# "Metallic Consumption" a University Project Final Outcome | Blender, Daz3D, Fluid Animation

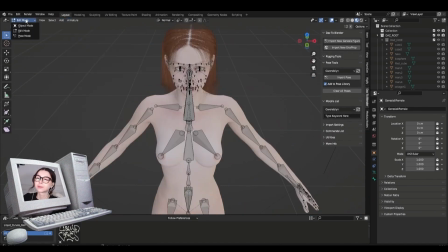(4:11)
She's, well, as I said earlier in the presentation, she's going to be covered in paint eventually, well, metallic liquid.
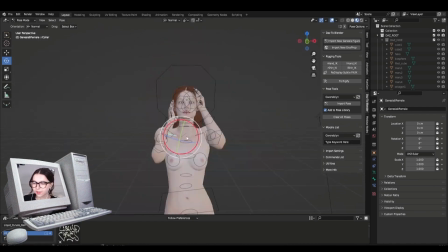(4:18)
So there was no need to play around too much.
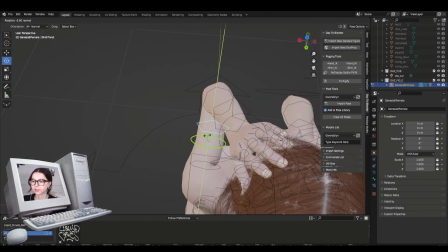(4:21)
So here I just kind of fixed the pose a bit, because sometimes it can get a bit messed up during the importing process.
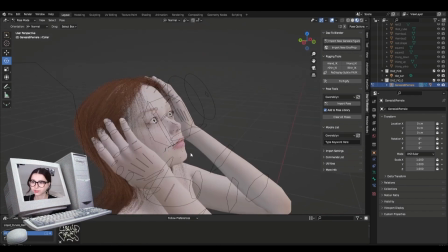(4:29)
So just adjusting the pose until I get it to how I like it, basically.
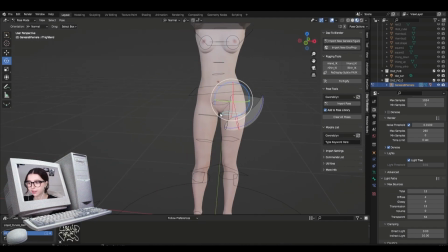(4:35)
Once again, change the total light paths, well, the transparent light paths, to 64 for the hair.
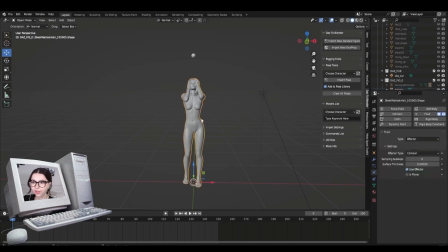(4:41)
Always remember if you are importing from Daz3D. So here I started a fluid animation, and I added a sphere, a domain, which was a cube, and of course the model, which would act as the effector. Now this took a while.
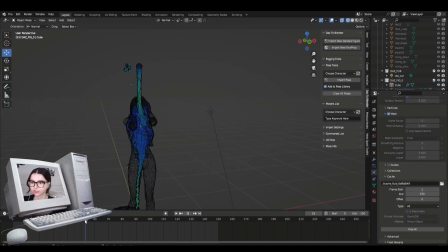(4:57)
I did a lot of playing around with, because fluid animations, they can, like, as you can see, it It's tricky. It was a lot of playing around and tweaking, but I had a lot of helpful resources online, which helped a lot.
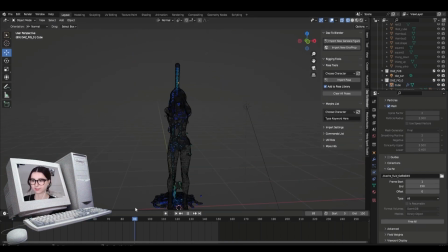(5:11)
But it's weird because sometimes so the cube acts as the domain and the sphere acts as the inflow, so the fluid, and then obviously the model acts as the effector, which is the collision. But sometimes the animation just wouldn't work, or like I don't think the domain realised the sphere was the fluid.
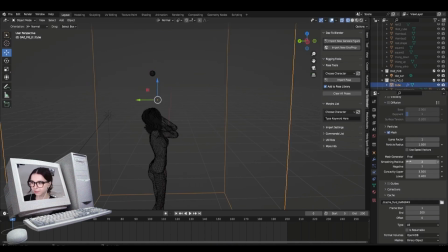(5:30)
It was a lot of tweaking, but I managed to get it to something I like.
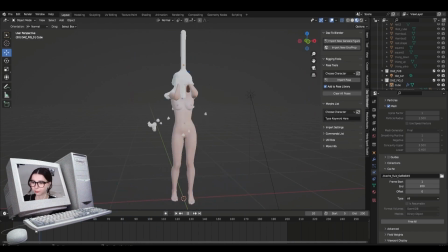(5:37)
It was a lot of playing around with the settings in the physics properties, and the baking would take hours,
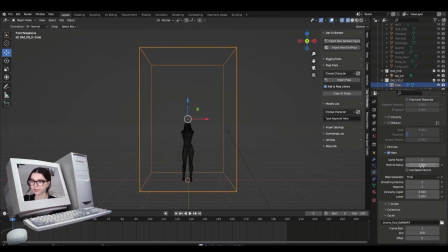(5:45)
but I eventually got it to something I like. But as you can see, I keep doing it and doing it and doing it because I was just not pleased with how it was turning out.
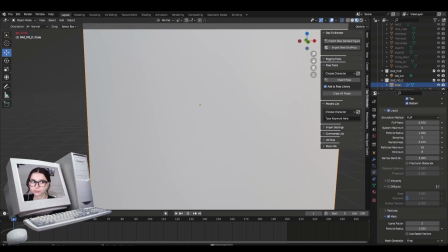(5:56)
I will link down below some very helpful videos that
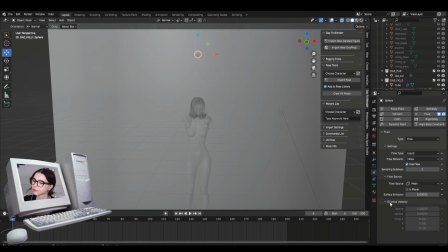(6:01)
are a lot more in depth with how to create fluid animation, because it's quite tricky to explain a fluid animation when it's sped up.
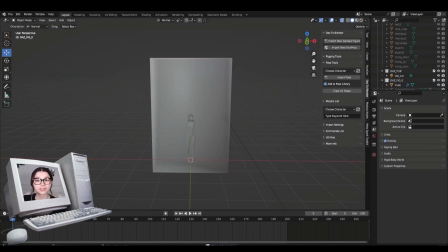(6:09)
I could slow it down, but what's done is done. It's not complicated.
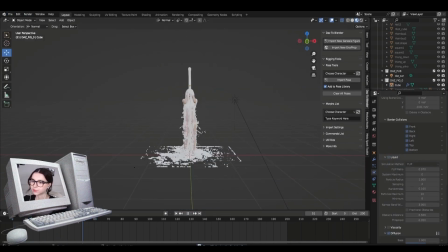(6:14)
Once you understand how to make it works, and it works pretty well. And here, obviously I got it to how I liked, because before it was either too thick or like nothing was coming out.
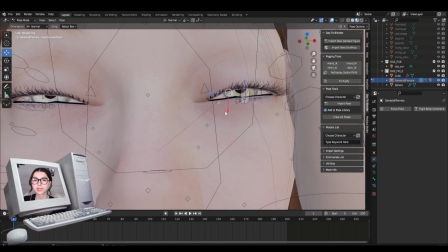(6:26)
Really confusing. So I also closed the model's eyes because, as you can imagine, it would probably really hurt if there was like, I don't know,
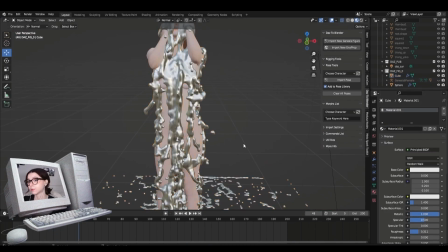(6:35)
mercury going straight into your eyeballs. That would probably really hurt.
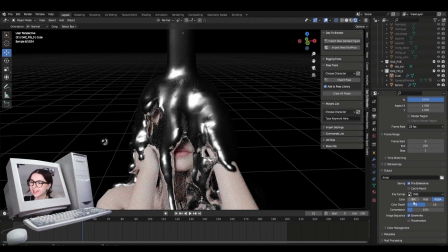(6:40)
So I let her close her eyes for this one. And here, I wanted the background to be completely black,
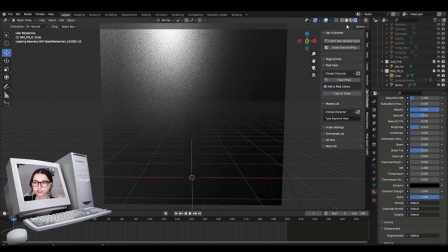(6:48)
but I also wanted it to be transparent so that I had the freedom to change the background colours in Photoshop if I wanted to.
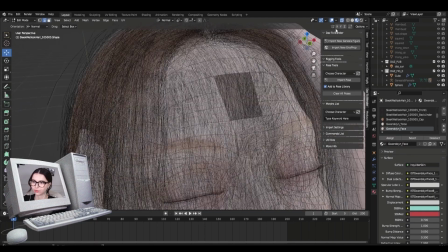(6:55)
So I accidentally joined the hair to the model, which created this like weird blue effect around her head.
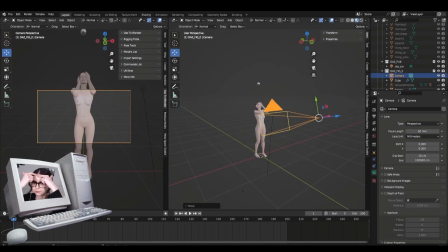(7:03)
And also you saw I had to remove some vertices from the hair.
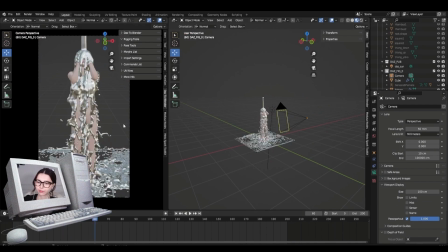(7:06)
I don't know what happened, to be honest, and later on in Photoshop I had to edit a lot of the blue parts out.
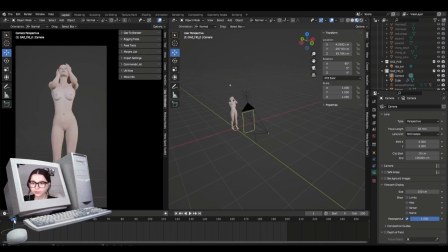(7:14)
It's really irritating, but I got it doing. And so here I was setting up the actual camera for the render of the animation. Pretty simple stuff. The whole render didn't actually take that long, surprisingly.
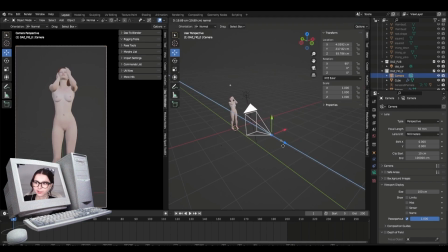(7:28)
I think it's because there wasn't really a lot going on in the scene anyway. But here, just setting up the camera and the model and the light.
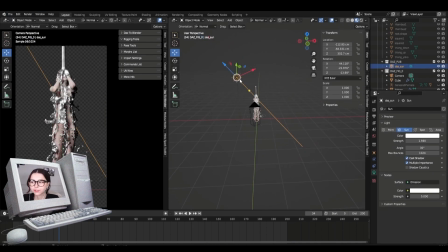(7:35)
Well, I'll do the lighting later. It's pretty self-explanatory and simple once you get the hang of it. It's not that hard. Here's setting up the lighting, really basic stuff, just like 4 area lights around the model.
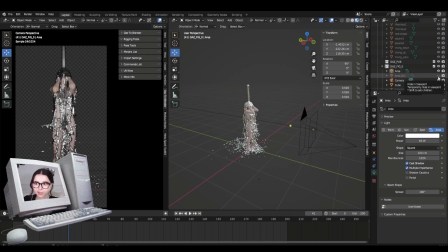(7:48)
1 on top, 2, 1 either side and 1 in front, because I wanted that light to be evenly distributed around the whole scene, so it was pretty clear.
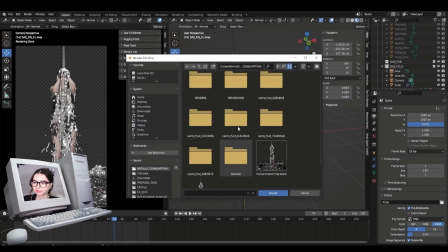(7:57)
I played around with the lighting a lot as well,
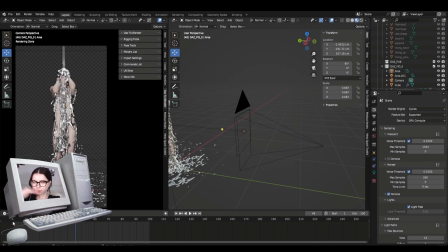(8:01)
because I would go through the animation to make sure everything from top to bottom looked good and the reflections looked pretty good, yet still you could tell it was metallic. Also setting the samples up to only 2000.
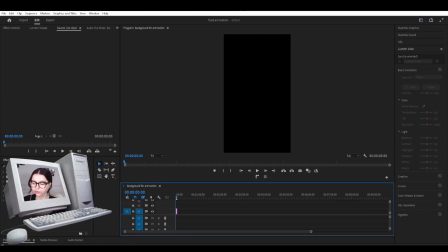(8:13)
Didn't want to take yonks to bloody render, so yeah.